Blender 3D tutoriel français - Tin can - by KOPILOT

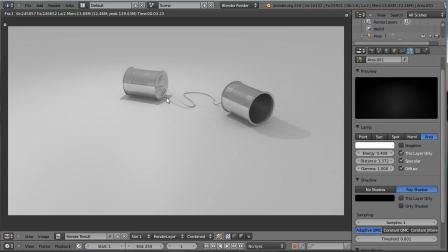[26:37]
Voilà, on voit bien l'ombre du cordon aussi. pour jouer sur le voyez le avoir une ombre qui se détache beaucoup ça dépend de l'effet qu'on veut y apporter mais si vous voulez évidemment adoucir l'ombre portée ici il va falloir jouer
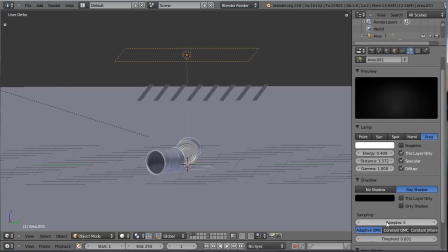[26:55]
sur le les passes de la lampe donc si je monte à 5 évidemment ça va devenir toujours plus gourmand aux ressources si je monte à 5 vous voyez que
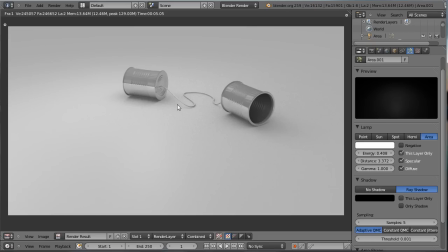[27:03]
cette fois les ombres sont beaucoup moins visibles et beaucoup plus diffusés beaucoup mieux mariés ce qui donne évidemment chaque fois un effet plus réaliste à l'ensemble mais va augmenter fortement la puissance de calcul nécessaire je vais le laisser à 1
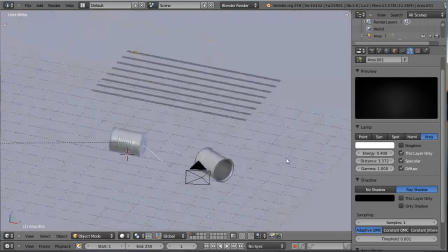[27:17]
pour le moment et puis on va faire une petite sauvegarde à nouveau on va pouvoir maintenant aller attaquer le compositing donc on part dans
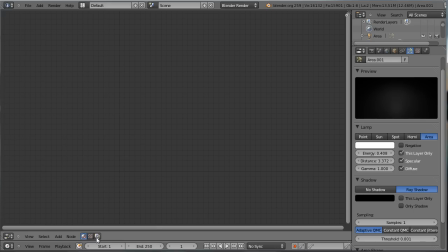[27:31]
le node editor on va utiliser les nœuds de compositing pour le rendu et pas pour du matériau et des textures donc cochez bien celui-ci, cochez Use Node, cochez Backdrop
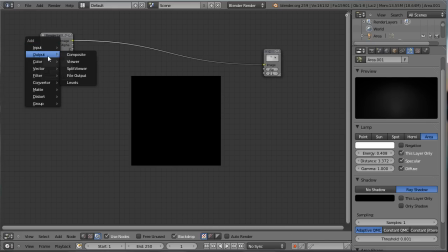[27:45]
on va faire un petit peu de place et on va à l'ensemble mettre une petite output de type Viewer,
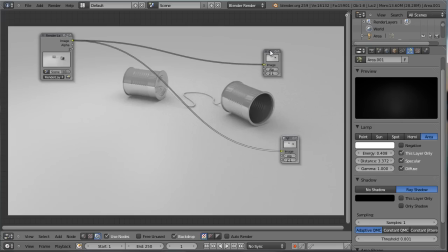[27:53]
donc Shift A pour revenir chercher ces nouveaux nœuds et on va pouvoir attaquer le travail le moteur de Blender, comme vous l'aurez vu donne toujours des aspects intéressants très très rapide c'est le but du moteur de blender mais
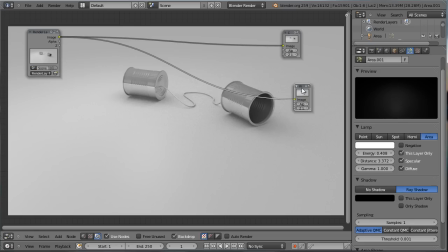[28:10]
pas forcément aussi beau que d'autres moteurs de rendu et pour compenser ça chacun de ces rendus doit passer fatalement par du compositing aussi soit il fera la différence
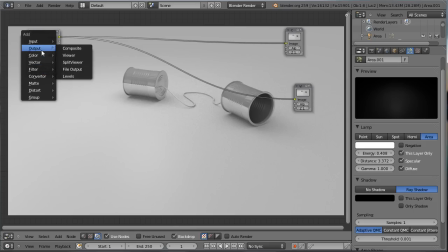[28:24]
l'effet qu'on va appliquer évidemment sera une color balance puisque c'est celui
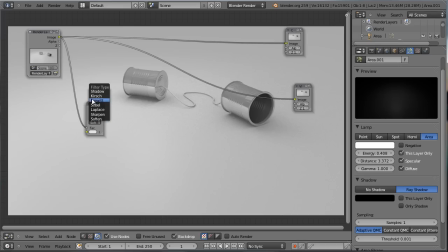[28:33]
qui nous fait à chaque fois nous permet de retoucher la colorimétrie de l'image et ici j'ai du matériau blanc gris donc je vais pouvoir donner des composantes différentes je vais utiliser un filtre de type sharpen qui
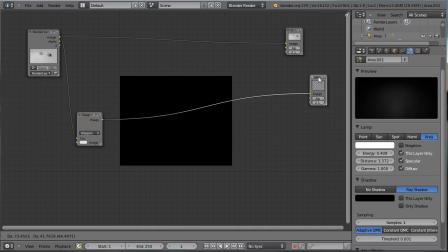[28:50]
va donc faire de la netteté sur l'image, alors vous voyez qu'on chope évidemment tout le grain,
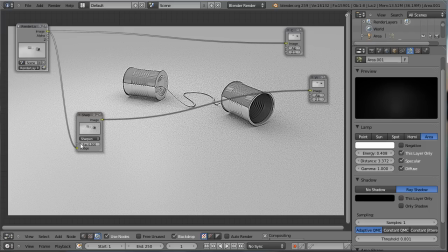[28:59]
qu'on a quelque chose de plutôt affreux mais on va diminuer son effet, on va aller jusqu'à 0.1 et vous voyez alors qu'à 0.1 on a un effet plus doux, on a un effet qui est accentué, donc ça c'est l'homiotoclusion, ici le bruit au fond de l'image, l'ambient occlusion qui travaille,
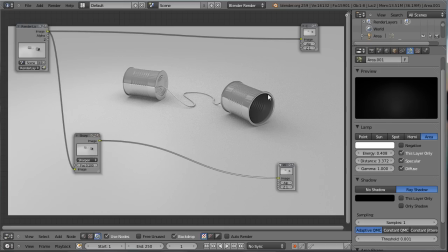[29:14]
mais ça me permet de faire, se détacher vraiment les canettes de manière assez spectaculaire, donc je vais le garder ainsi et on verra comment enlever le bruit là autour, généré par l'ambient occlusion on va,
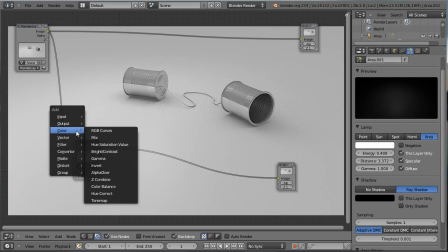[29:28]
avant cela venir jouer maintenant tout simplement sur une color balance
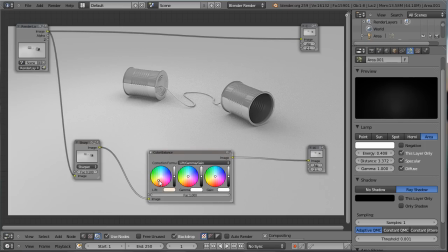[29:36]
on va venir donner un ton dans les orangés
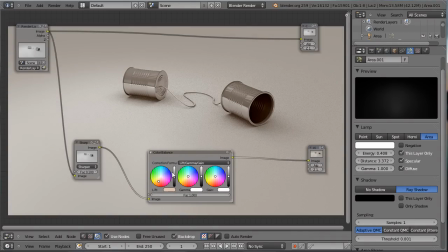[29:43]
réduire un petit peu la puissance des tons sombres, ton moyen et ton clair. On va venir peut-être jouer légèrement sur les tons clairs.
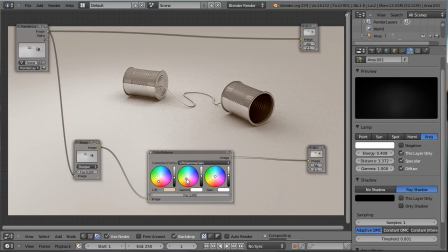[29:53]
On va également donner au ton moyen un aspect un peu différent. Et puis, pour compenser, on va donner ici un effet dans les bleus. Donc je vais évidemment, grâce à la roue chromatique,
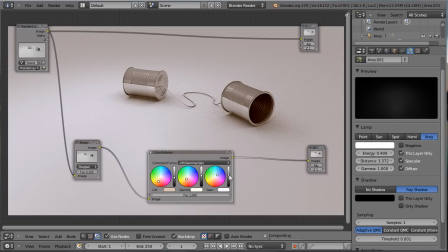[30:08]
compenser le orange moyen par du bleu très clair. on peut venir maintenant à gogo venir jouer sur ces différents paramètres donc à vous de venir faire un petit essai pour voir quand est-ce que vous aurez le rendu le plus intéressant j'ai envie
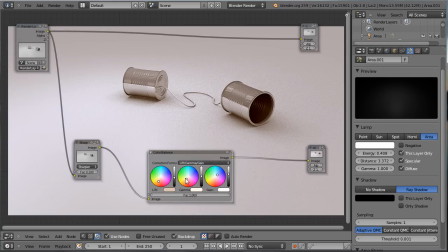[30:25]
de garder un petit peu de clarté dans mon image mais surtout j'ai envie de lui donner une composante un peu un peu trop poussé un peu dans les orangés voilà ce qui casse l'image grisouille qu'on avait au départ,